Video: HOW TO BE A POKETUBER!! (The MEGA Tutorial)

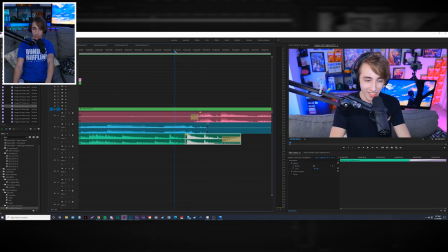[78:16]
And then I actually raised the volume of this beat that I got really hyped about earlier. So it really, you know, hits when it cuts. And then I also gave the same zoom out to Dylan's face cam here.
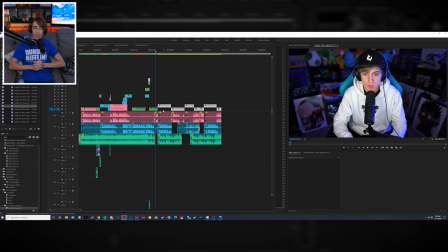[78:27]
So now we only have this section left. I'm going to keep working on it and I'll get back to you guys when I have like new stuff to talk about.
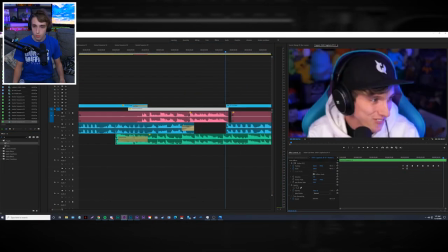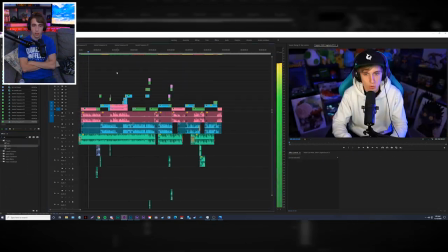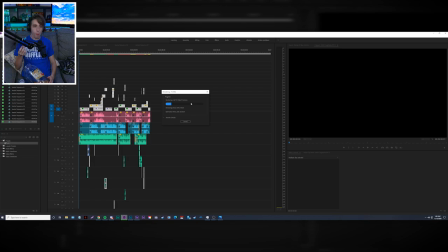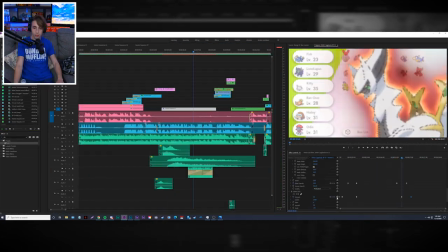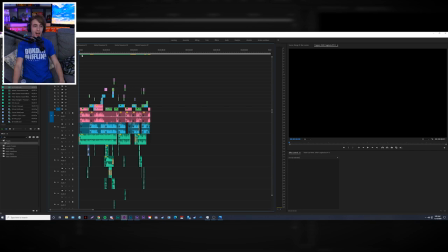[79:00]
It's 2 a.m, so I gotta kind of keep it down. But I think it's done. I think it's officially ready. So let's go ahead and let's watch it back, and we'll get this thing wrapped up.
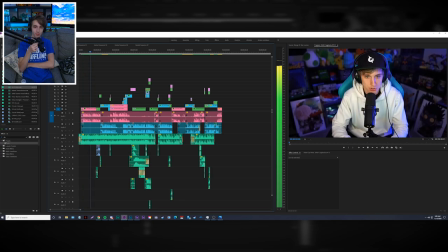[79:09] We were off camera setting up to record, and the ghost horse was just like literally being the Flying Dutchman in the air.
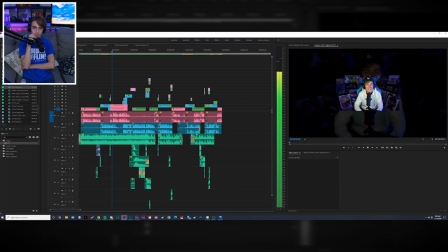[79:14] Dylan also almost lost the lock off camera, so that was kind of hype. Okay, all right. I almost lost a mon, but I didn't. It was crazy, bro. Arceus came out of the woodwork, almost destroyed his entire team, bro.
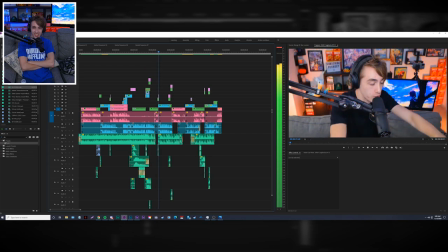[79:26] Coming out for New Year's, it was insane, dude. I can't even front. It was crazy. Do you remember when Mew 3 came out too, and also shat in your porch, dude?
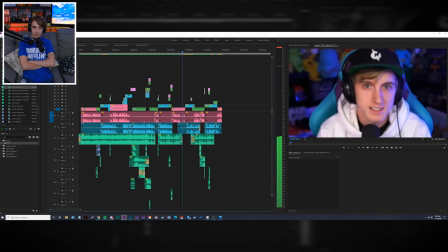[79:34] Why do you think Mew 3 doesn't exist in the game? He's dead. Dylan killed him.
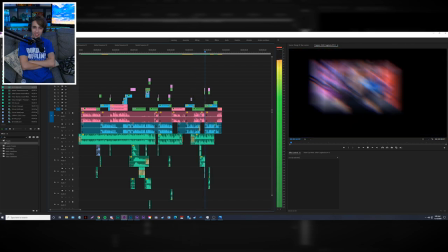[79:40] He shat on my porch. I ended his whole life. He shat on your porch and you shat on his life.
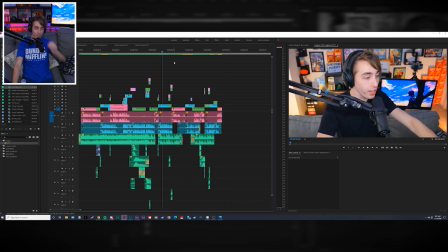[79:48]
And that's it. That's all it is. So I forgot exactly like what I've talked about and what I haven't talked about. But the gist of it, right, is I added a lot of sound effects, as you guys can see here.
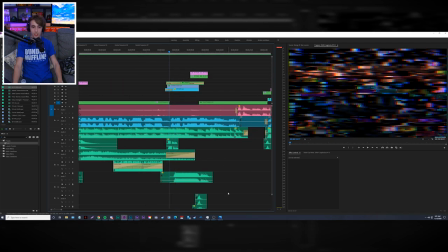[80:01]
Stuff like the glitches when this transitions in. Stuff like the, what is this?
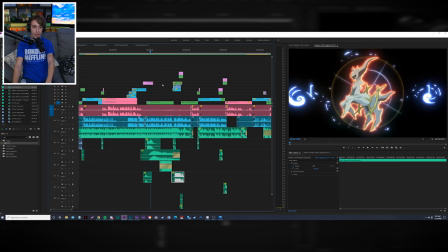[80:07]
Yeah, like the party blower sound effect. I added like this little power-up sound effect.
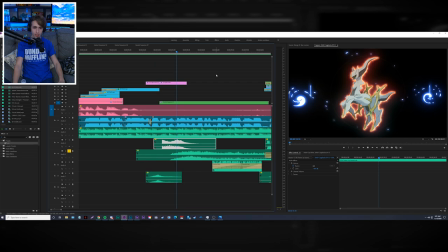[80:14]
I added, what is this? Oh, the crowd gasping.
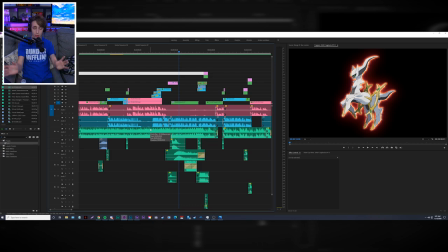[80:17]
Yeah, so like a lot of like small sound effects like that can actually go a huge way in really selling the humor.
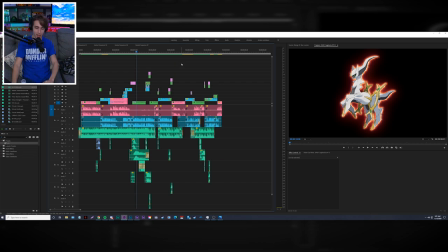[80:24]
So I'd highly recommend, if you guys don't like take advantage of sound effects, definitely start doing that. I also emphasize this note right here in the game, which I mean, yeah, I kind of had to.
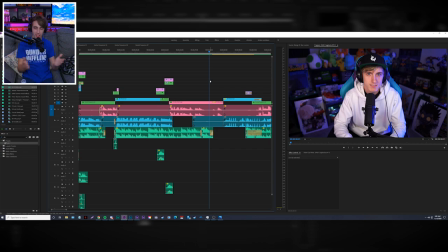[80:33]
I mean, considering how perfect this song lined up with the pacing of the intro, like for me to not emphasize that would be a freaking crime.
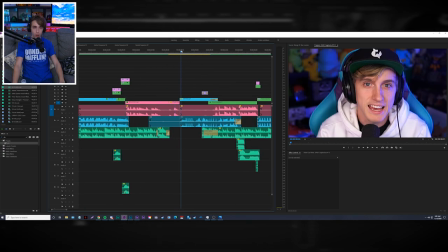[80:40]
So I kept it kind of simple over here just because I thought the more dry
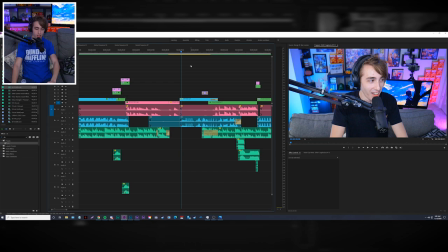[80:46]
like and more cutty pace would probably be a good contrast.
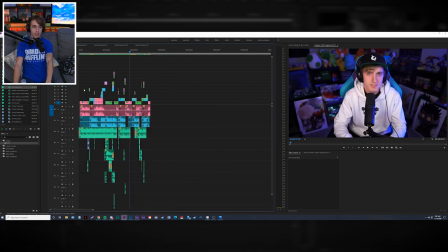[80:51]
Cause like, here's the thing, right? Up until now, it's been very like jokey, you know?
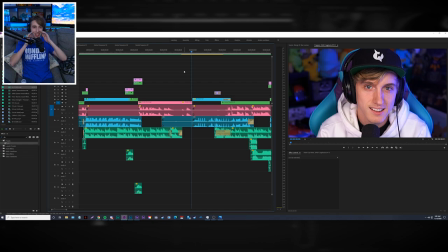[80:56]
And then suddenly Dylan just says he's gonna kill the guy.
He's dead.
So it's like, I thought like to have a transition from like cause like obviously the edits over here have been very smooth.
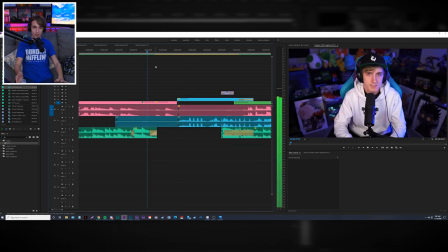[81:05]
Going from like a smooth sort of aesthetic to just very...
He's dead. Dylan killed him.
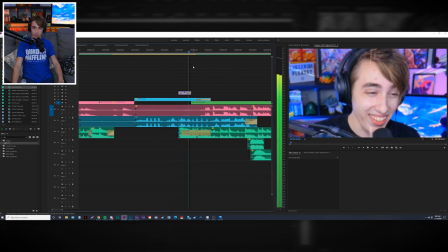[81:11]
It even shows on my face cam too. Like this zoom in is very abrupt.
Dylan killed him.
Which I thought was just fitting, honestly.
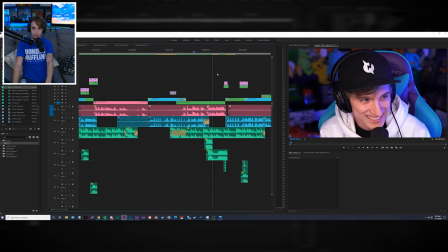[81:18]
I think it's just a good change of pace. So then over here, I, you know, added a couple teleport sound effects, instant transmission.
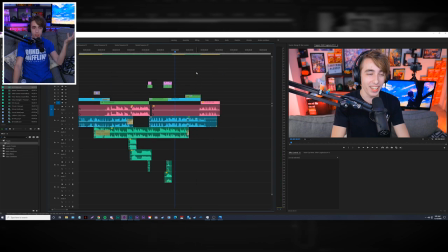[81:24]
All this stuff is kind of just like, you know, same sort of stuff, just keyframes, these transitions that I told you guys about.
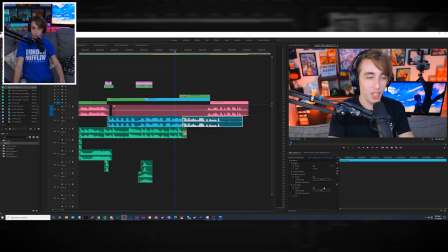[81:30]
And then this, so this was actually pretty interesting. This was a pitch shifter, which lowers the, obviously, pitch of my voice. And then the studio reverb, which just adds like an echo to it, making it sound demonic. They have a bunch of presets on here, like Great Hall is the one that I use, which I think makes it the most echoey, and it's just my favorite one.
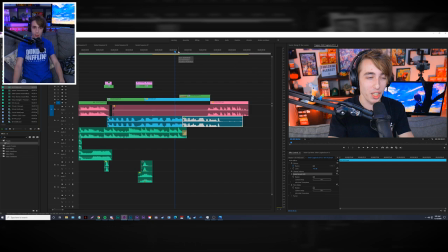[81:49]
So it's definitely really, really solid. And then when it comes to the visuals, I duplicated this face cam here,
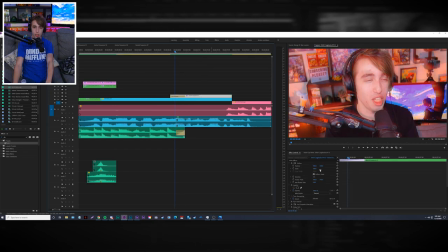[81:56]
and then I added a shake here, as well as chromatic aberration, as well as hue colorize, which gives it that red tint. And what's cool about this that I actually really liked is I kept the shake at 100% or at 100 throughout this entire clip.
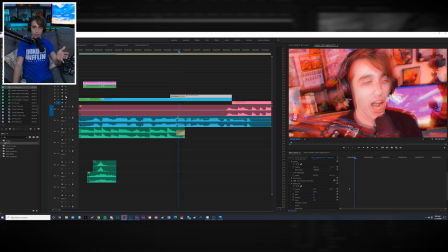[82:13]
And then the cross dissolve combined with the layer underneath gives it like this duplication effect as it fades in. Because obviously the top layer is shaking around.